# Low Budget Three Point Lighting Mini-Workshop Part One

So whenever you're in a situation you can't control, like you have to have an interview at the union or something, I guarantee they don't care what the color temperature of their light is, they just want cheap lights. So you need to know that and adapt with it. Okay.
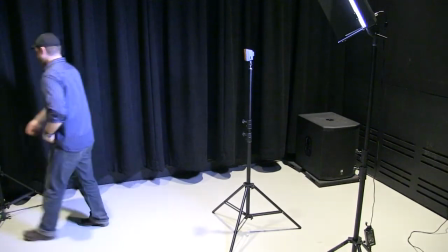(20:59)
So, it's another neat little technique you can do. Oh, this thing's directly behind me.
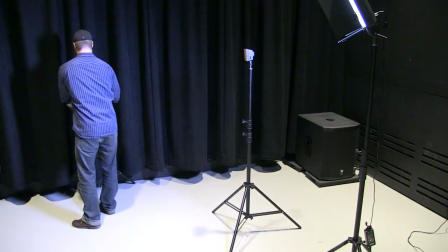(21:04)
Little light directly behind me, which just ignites my back end.
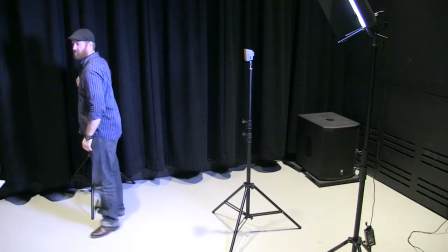(21:11)
And they do it a lot in photography, more or less. More than
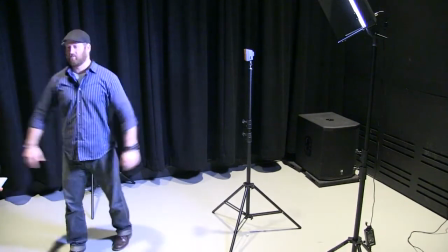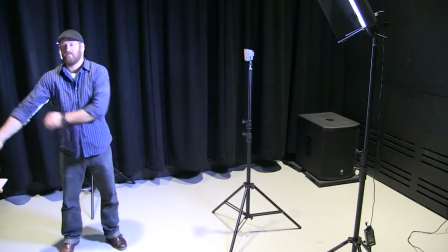(21:22)
see, you can you can see that little underarm rim whenever I'm talking or using my voice.
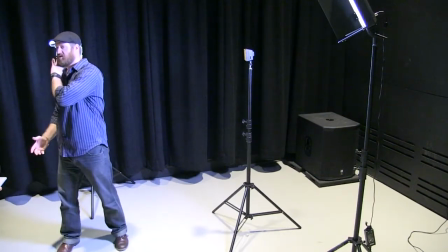(21:27)
If I turn to the side, it you can see it through the beard or whatever.
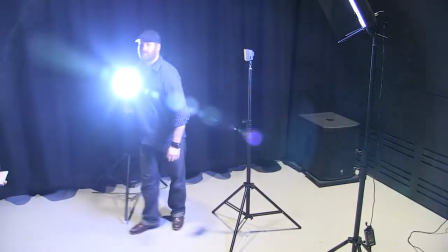(21:32)
Should actually step over here so you can actually see me.
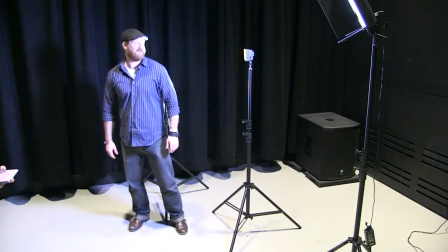(21:40)
Okay. It kind of gives you a holy presence. Yeah. Right? And let's go ahead and turn this one off, or at least move it away
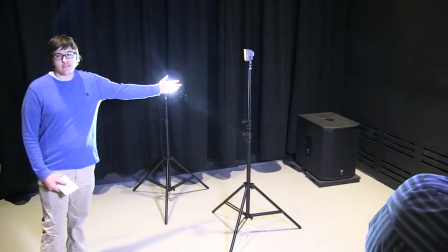(21:52)
so that I'm not overpowered.
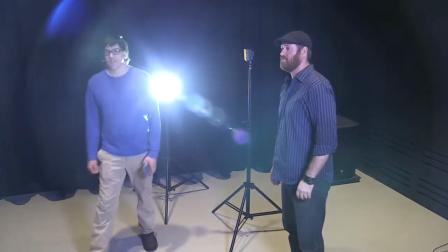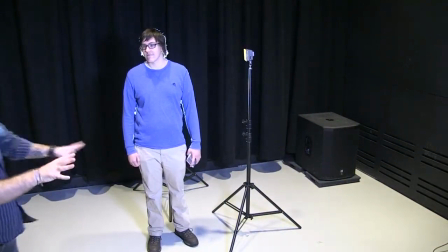(22:03)
Yeah, and what it just does, it just barely Right, accents you. right. Just enough to sort of be like, right?
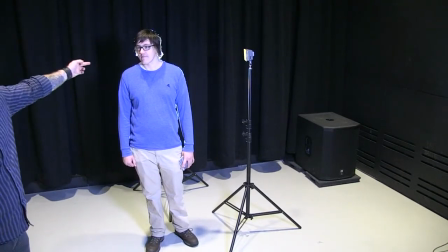(22:11)
Yeah. The side of your hair is accented.
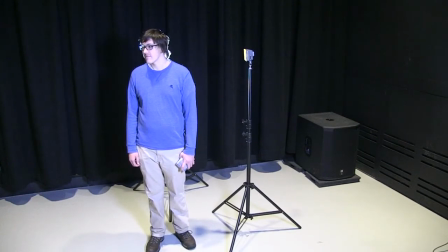(22:16)
And these things, the audience is never going to look at that shot and be like, oh, he's got a background light that's, right. that he's using as a rim.
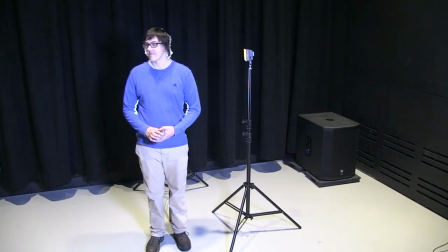(22:22)
They're never going to put that together. They're just going to be like, that looks different somehow.
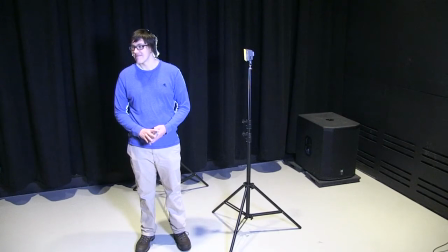(22:27)
I don't know why, but it's interesting. Yeah. Why is it interesting? Who gives a shit? There's music going on, and there's sentiment playing out, and there's a plot, and So it's up to you to create the environment in which
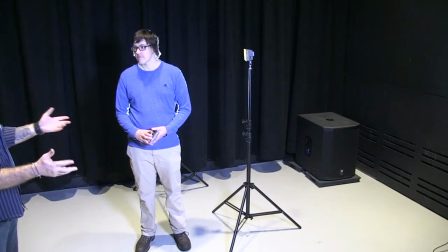(22:41)
your audience has the freedom to put those things in mentally.
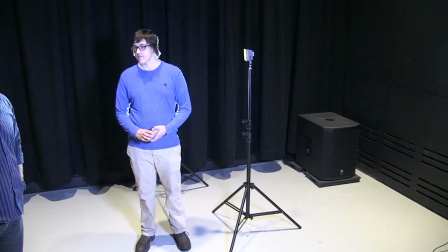(22:45)
So, and you can very effectively do that with lighting. And that's actually a much better position, I think.
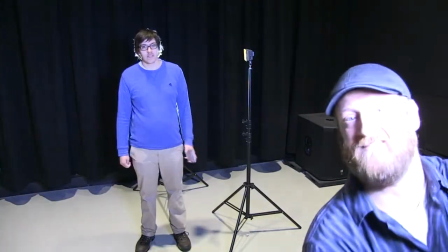(22:51)
Yeah, because that's like kind of where it would be as the key light. Yep. Yeah, if that were right here, right next to the camera, right off camera.
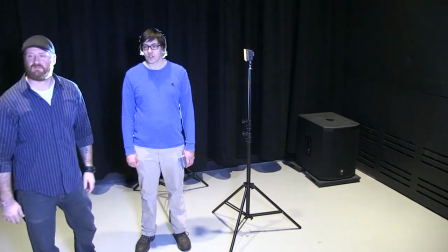(23:02)
And both of us are. It's pretty. So is this like pretty blue?
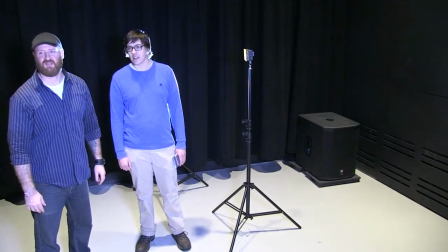(23:07)
This like kind of color temperature? We're both pretty blue. Yeah. Well, the flesh tone really is what you're going to be looking Right. at.
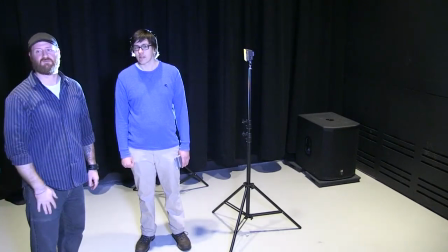(23:13)
And we're both pretty blue. So I'd have to actually wipe balance the camera in a different way to do that.
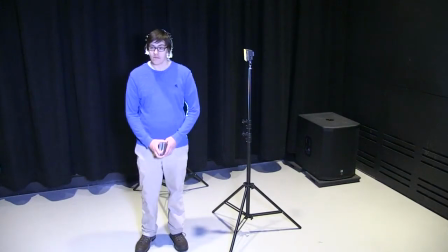(23:19)
Let's see if I can do that. And not mess it up too much.
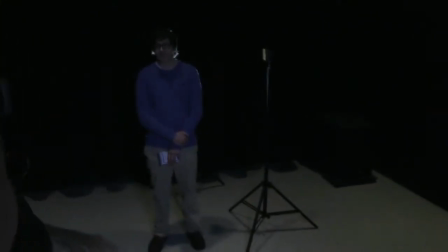(23:28)
All right, so if I set it to iris, that'll open me up.
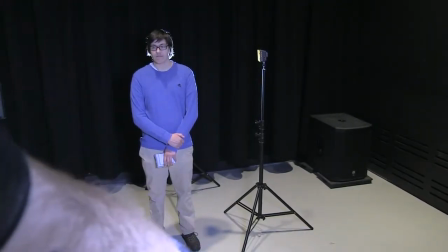(23:36)
And then
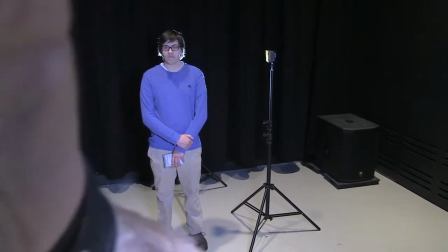(23:40)
you're in focus.
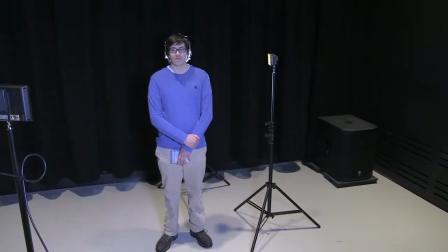(23:46)
All right,
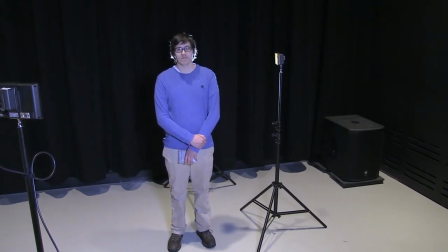(23:52)
so it's at 3200, that's why.
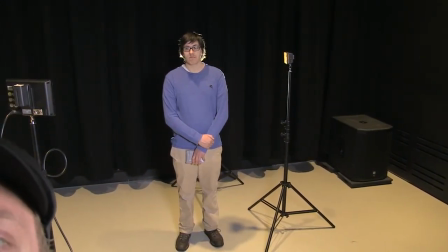(23:58)
Oh, that's good. Yeah, that makes a huge difference.
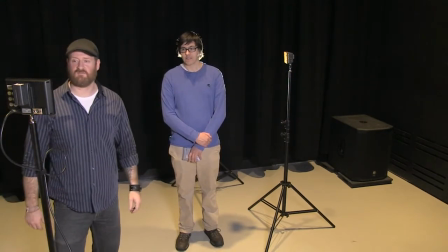(24:03)
Yeah, the tones themselves on the floor even look more natural.
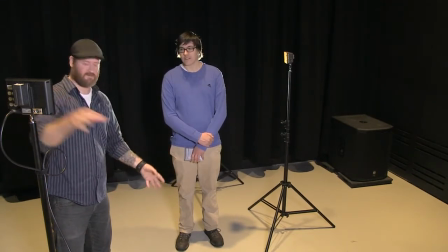(24:08)
When I look here and then I look to the ground. Yeah, there's a huge Pretty much difference. the same color.
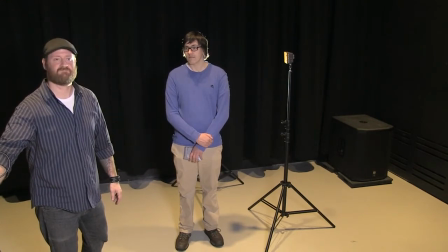(24:15)
So all of that stuff needs to be taken into consideration. That really shouldn't be hanging like that.
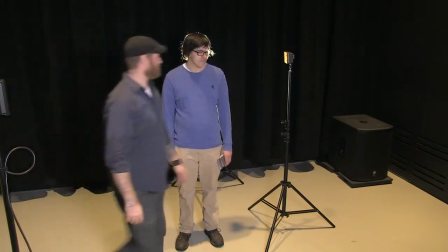(24:22)
Feel bad about that. But all right, so let's do one more.
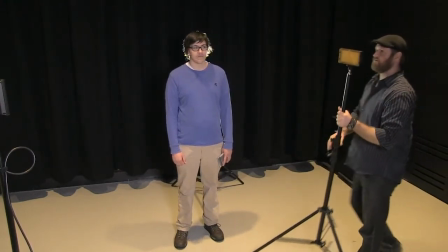(24:28)
Hang out right there. Okay. So now I want you to direct me.
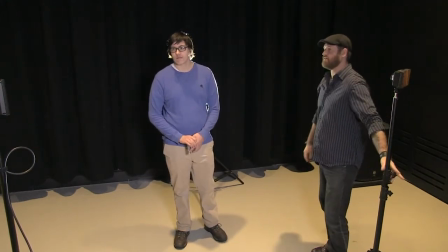(24:33)
Look at yourself in the monitor and tell me where you want this light, how far away, how bright.
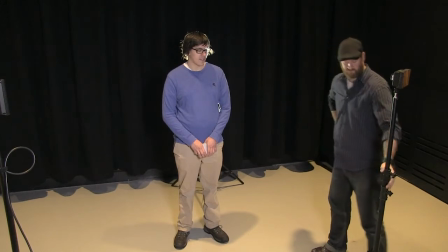(24:41)
A couple more feet back. Okay. Where I'm at? Yeah, right about there.
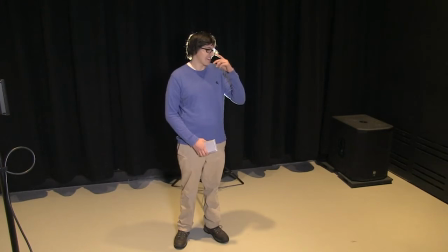(24:48)
And facing me. High, low, come straight in.
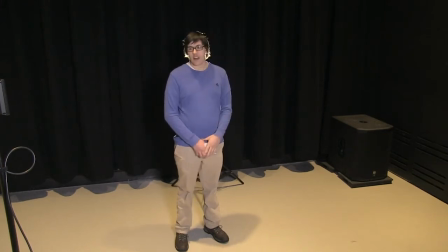(24:50)
I
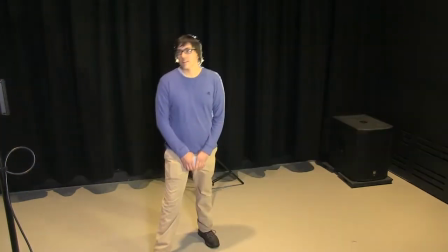(24:55)
think a little lower. Or lower? Yeah.
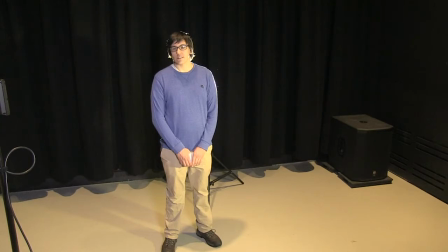(25:03)
Yeah, like there. Yeah, that fills nicely. That fills.
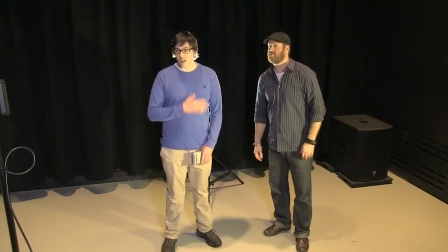(25:08)
That like got rid of all the hard shadows in my chest area. Yep.
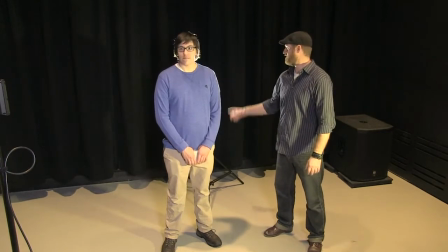(25:13)
You know, this is even a good spot if you're interviewing someone because that light paints this really cool, like,
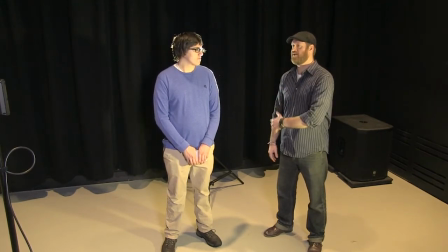(25:21)
I mean, the rim on me is even more effective than it is on you. Yeah, yeah.
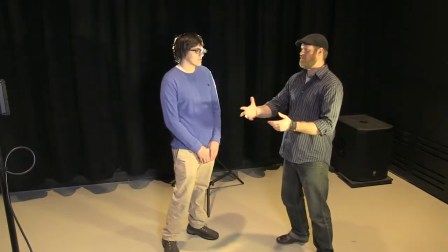(25:26)
If you were to face me and say, oh, so what do you think about the issues surrounding the campus loitering problem or something, you know?
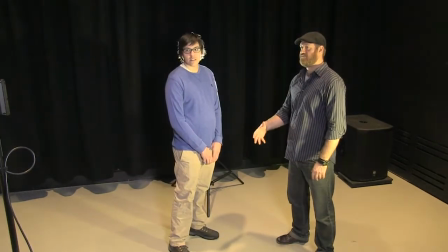(25:33)
And, you know, that would be good, right? Yeah. That's neat.
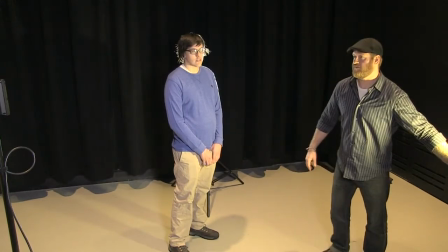(25:37)
Because this one, if we're going to do anything about it, we would do that with it probably.
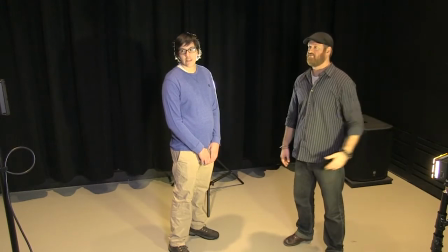(25:42)
So that, that it fills that looks better.
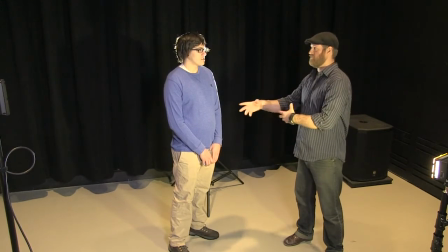(25:47)
Yeah, so keep that in mind when, if the two guitarists are here, Yeah. right?
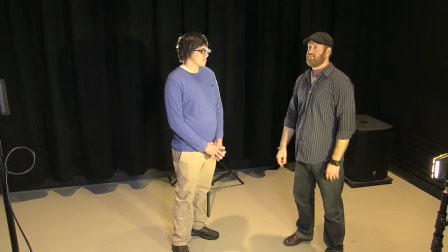(25:52)
That paints me well. It gives you that rim light on that side, and it, you know, this guy here takes care of me. We could even have another one of those over here to take care of any hard shadows on your right side. Yeah.
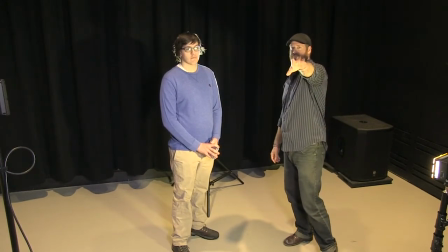(26:06)
And we probably wouldn't want to have so powerful a shot. Yeah.
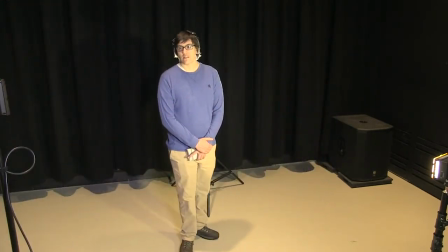(26:10)
So let's see what moving that guy down does, and that'll change the light, you know, the visual palette of the light as well.
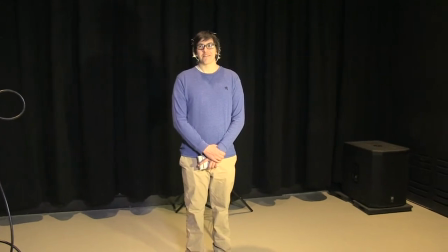(26:21)
You really do look like a host right now. Oh yeah. All right, so let's move this.
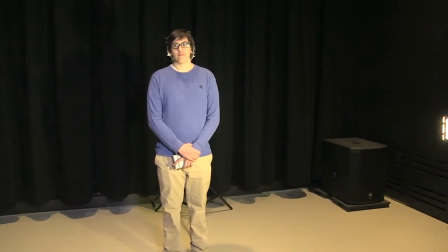(26:31)
I guess right there is probably good.
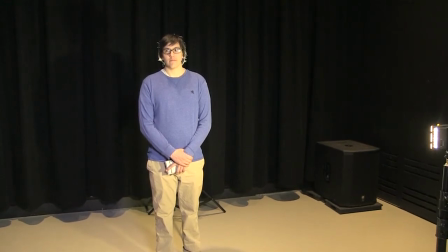(26:37)
Let's go move back up. By the way, the reason that it's moving up is because I have not done my cabling as well as I should have. This should never be attached like this.
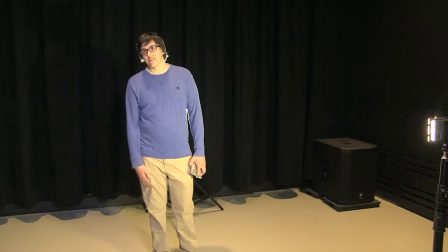(26:55)
That would, you obviously want like all the way on the ground. Not only do you want it on the ground, what you're going to do is run it back this way,
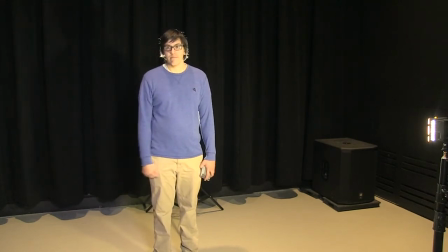(27:01)
and you're going to put I saw you do that earlier. and all the way back. You know, but you and I would need to be standing back there looking at it when that happens. So clearly we don't have a model up here to do that with.
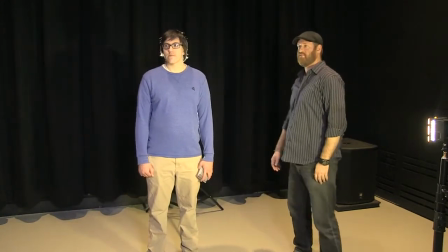(27:15)
So looking at that, this would be a good place to position people.
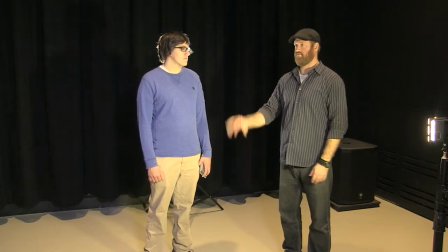(27:18)
If we had the band in here or something like that, it would be nice to come in and take a couple of backlights and things.
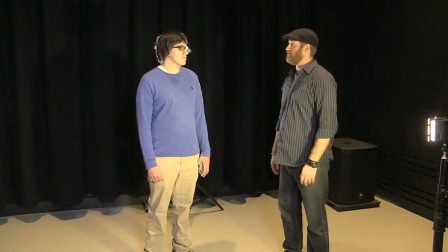(27:25)
One thing I should probably suggest is for you guys to bring in,
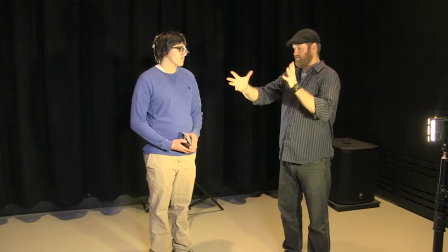(27:30)
you know, they have the little can lights, like the regular bulb screws in, it's got the sort of silver aluminum thing you can just mount in places.
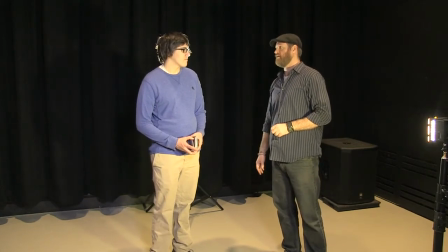(27:39)
I'm sure we have like some yellow gels and things like that we can put up, coordinate the lights.
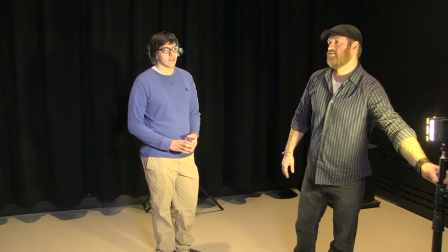(27:44)
Well, let's see what this looks like over here.
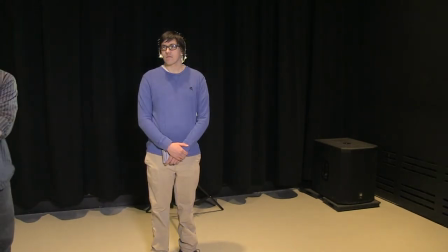(27:50)
All right, so the hard shadow is not completely killed by this, but comes in pretty close.
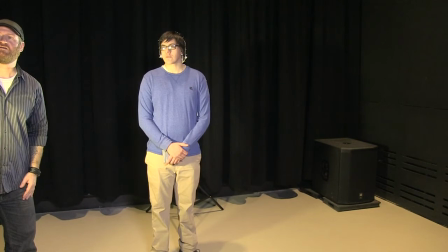(27:58)
That's actually a little overpowering. Yeah, it makes me a little too bright. So we could bring that back, or we could turn it down.
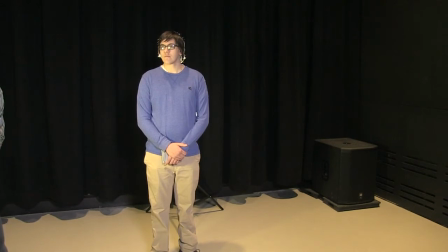(28:05)
You can also angle it in a little bit, point it at you. If these had barn doors on them, we could close the barn doors a little bit.
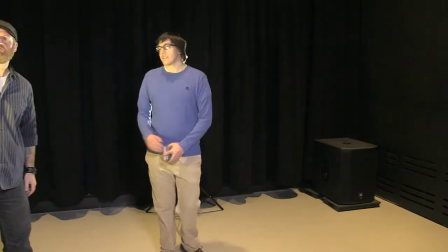(28:17)
So you mentioned it a couple times. Is it a thing to like
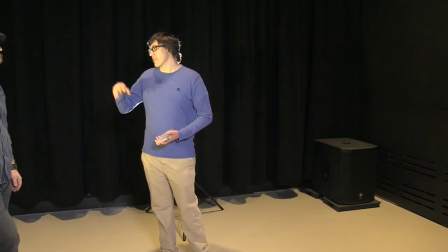(28:22)
blast someone with almost too much light and then bring your white balance down and kind of mess with it that way? Or is it better to... It wouldn't be a white balance that you would bring down. It would actually be the iris. Oh, okay.
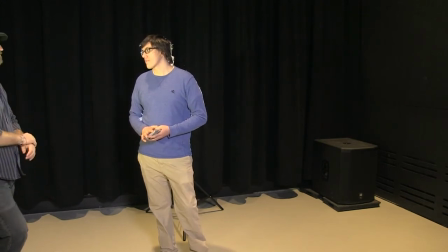(28:33)
And it's the same thing on a camera as the aperture. And what that would do was let in less light.
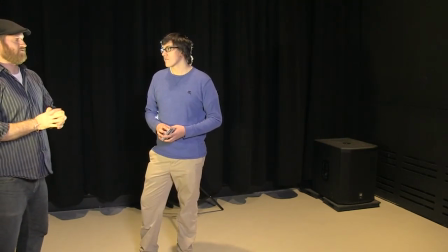(28:39)
That's actually something that they do quite a bit. And what too much light does is it kills any kind of facial blemishes.
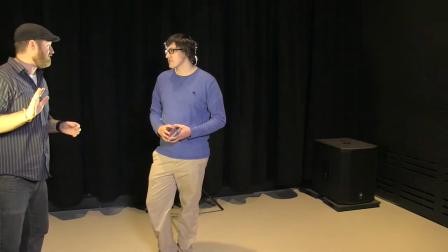(28:47)
If you got a pimple or something like that, gone. It makes it look like eyes, nostril holes, mouth.